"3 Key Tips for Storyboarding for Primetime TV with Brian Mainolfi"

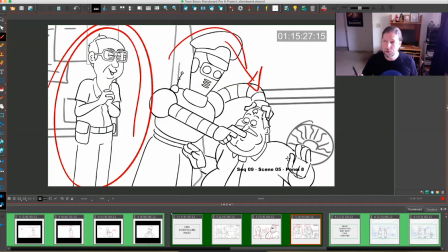4:11 And so once you find that storytelling pose, you can start plotting out where your cutaways be, when you're going to show different characters based on the script,
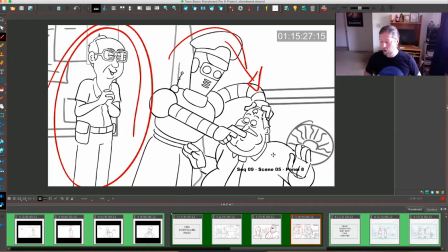4:25 but you know that this is sort of the focal point that you will be working around to tell the point of this sequence
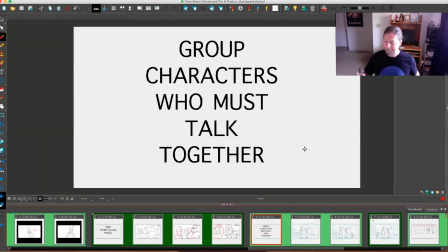4:33 correctly. Grouping characters who must talk together. Because Primetime is so much about what the characters are saying to each other, it becomes very important to do medium shots and close-ups of those characters talking so they can deliver jokes and points to each other. And so it's more important, I mean, there are moments when you'll have to do action, but the primary purpose of primetime sitcoms is what the characters are saying to each other.
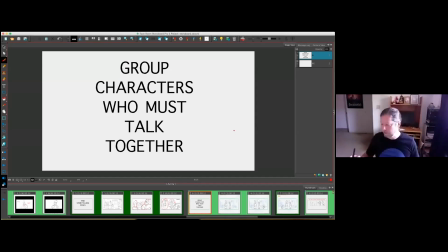5:13 So grouping those characters that talk together becomes important.
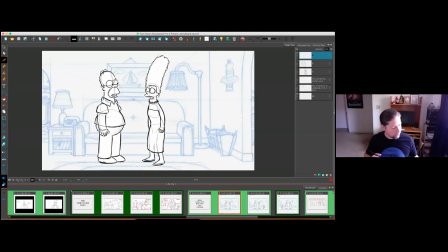5:18 So here's an example of when Homer and Marge are talking to each other. We can see very clearly that they are talking to each other. If Lisa has to come into the shot and talk to Marge,
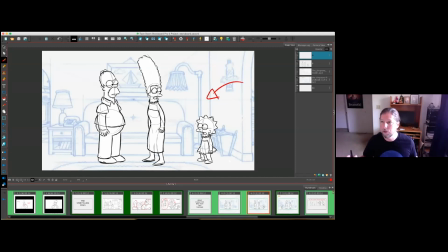5:31 you're most likely going to have Lisa enter on the side where Marge is so that they can talk to each other.
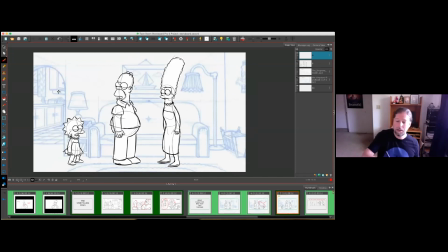5:39 If Lisa was going to enter and talk to Homer, then once again you're going to put her on the side where Homer is, so it becomes much clearer that they are then talking to each other. This is a basic rule of sitcom staging that is
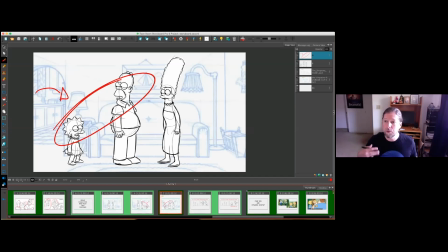5:57 generally the sole purview of the storyboard artist, how to place characters. A lot of what we're doing is staging, blocking the characters out so they can deliver the writing effectively.
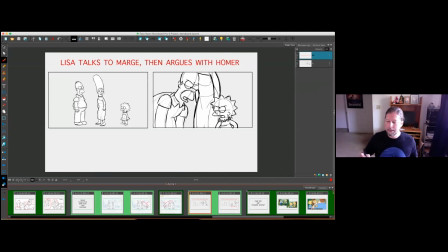6:11 If, however, you are going to have, if in the sequence, Lisa and Marge are going to talk, but then Homer and Lisa argue, you have to figure out what's the most important part of the sequence.
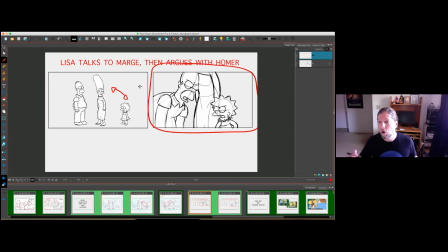6:28 Is it, and most likely it would be Homer and Lisa arguing, because that's something that's going to drive the story forward. So if Lisa has to talk with Marge, but argue with Homer, stage it so that she gets to talk close to Marge first,
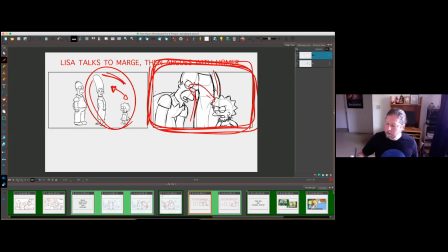6:48 but argue with Marge sort of blocking them in the background and creating an odd composition. It might be much better to have Lisa and Marge talk over Homer,
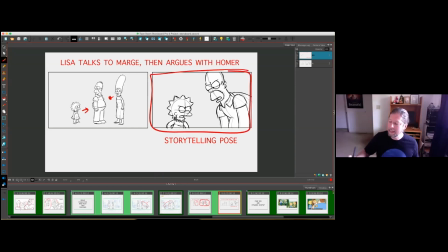7:05 since that won't be blocking the composition, but you can then cut in and have the important part of the sequence, the storytelling pose, be clear and in its staging and effectiveness and readability.
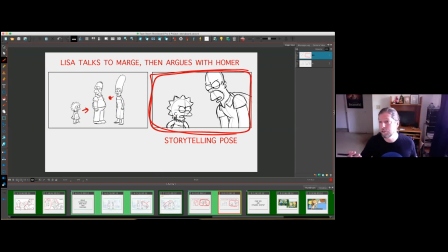7:21 So again, there's exceptions to every rule, and part of the job of most of the job of the storyboard artist is to decide what's most important for the script, for moving the story forward, and then staging it in the most effective way possible to make sure that
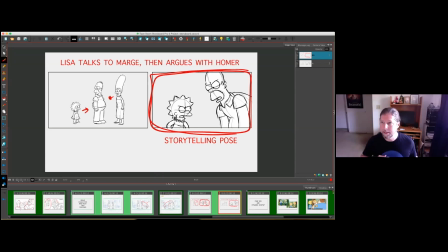7:39 that storytelling gets effectively.
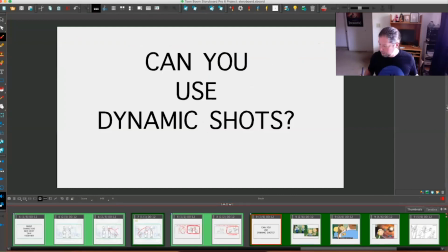7:43 And last of my three aspects is, can you use dynamic shots? Now, I know I told you about how flat and stage-like we want to set up for primetime sitcoms. However, you will often see that because animation can do anything, showrunners for these sitcoms like to every so often break away and do a dynamic shot as long as it's in service of the joke or the story being told.
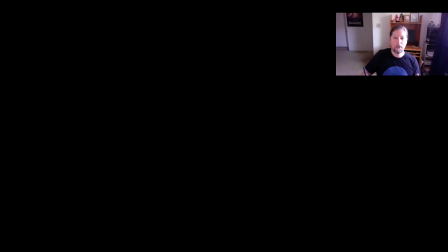8:23 So I'm going to show you some examples of what dynamic shots are and what I mean by that.
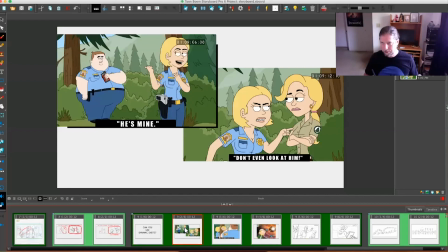8:31 So in this part of the story, Gina here is in love with Dusty, and for this joke, she is telling the other
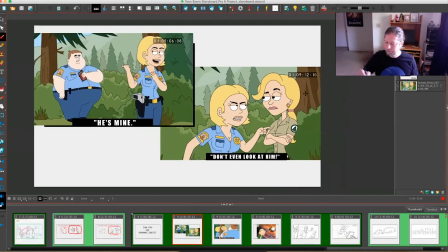8:49 cop, Ethel from Brickleberry, that he's mine, don't even look at him. That's the setup to the joke. The joke being that Ethel says, everywhere I look is at him.
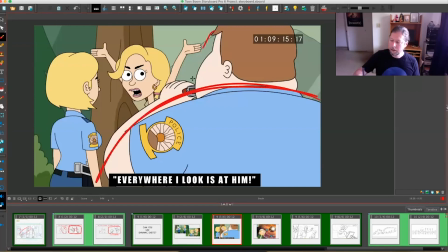9:04 Using a setup like this, where the, if the joke is that this character is just too big to be missed, then making him take up so much of the frame is the visual enhancing the verbal. And showrunners love when we do that.
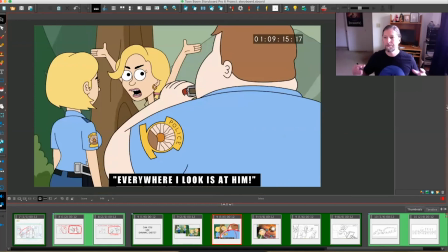9:23 It's a big part of our job, is to make sure that what we are doing visually is enhancing the joke. So looking and seeing the setup and joke here, we will do a dynamic shot that emphasizes the joke. This is different than the regular sitcom staging.
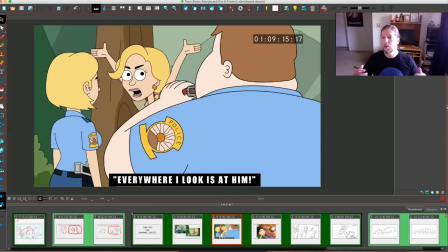9:42 Because it's animation, we get away with doing it maybe a couple times an episode.
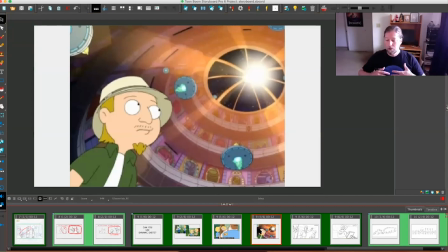9:50 Other example, Dad, where they want to make sure that what the character is seeing is awe-inspiring and setting up the stage. So we'll have a shot like this.
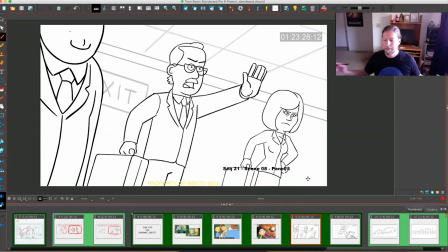10:08 We'll also do a shot where the characters are blocked from exiting by a bunch of lawyers. So here I've done a canted framing, tilted to the side, with a nice strong angles to make sure that the point gets across, and using characters
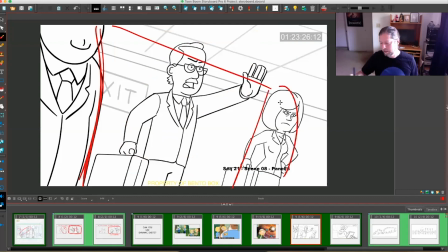10:29 in this dynamic fashion so that we really get an emphasis of how important it is that what they're saying.
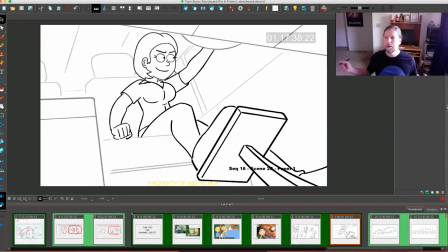10:40 Here's another angle of when character is about to slam on the accelerator and drive the police van away, and a nice dramatic angle will emphasize this during a chase scene.
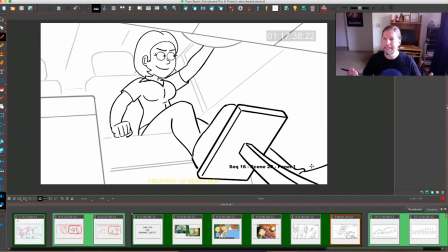10:57 What's important to notice that while we can occasionally do dynamic shots like this, an important rule for primetime sitcoms is that even though we have this dynamic angle on the body, the head is the same 3/4 front,
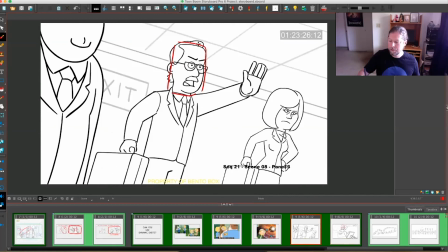11:16 always the same 3/4 front that would be used even if the characters
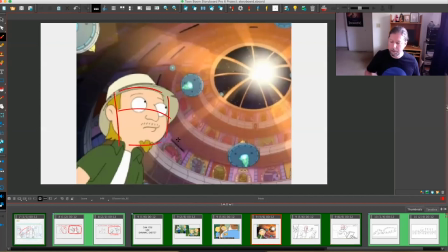11:21 are a little bit off because of the drama of the angle.
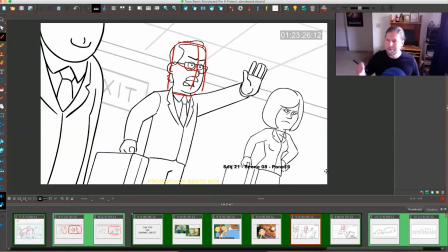11:25 But having the 3/4 head,
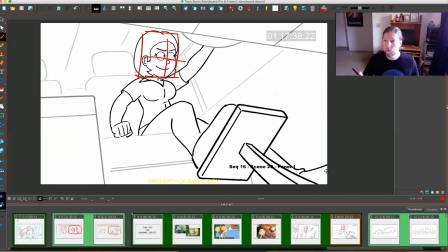11:30 generally, it's very rare that we will call for in primetime animation for a character to have an up shot or down shot or a 7/8 head instead of 3/4. So once you put the head down, you can do dynamic
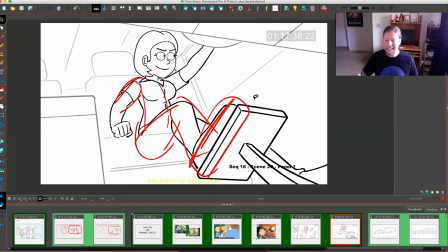11:49 angles and perspective on the bodies as long as the head remains absolutely clear. We know who this character is. It's the character exactly as we're used to seeing her. This becomes very important to primetime animation.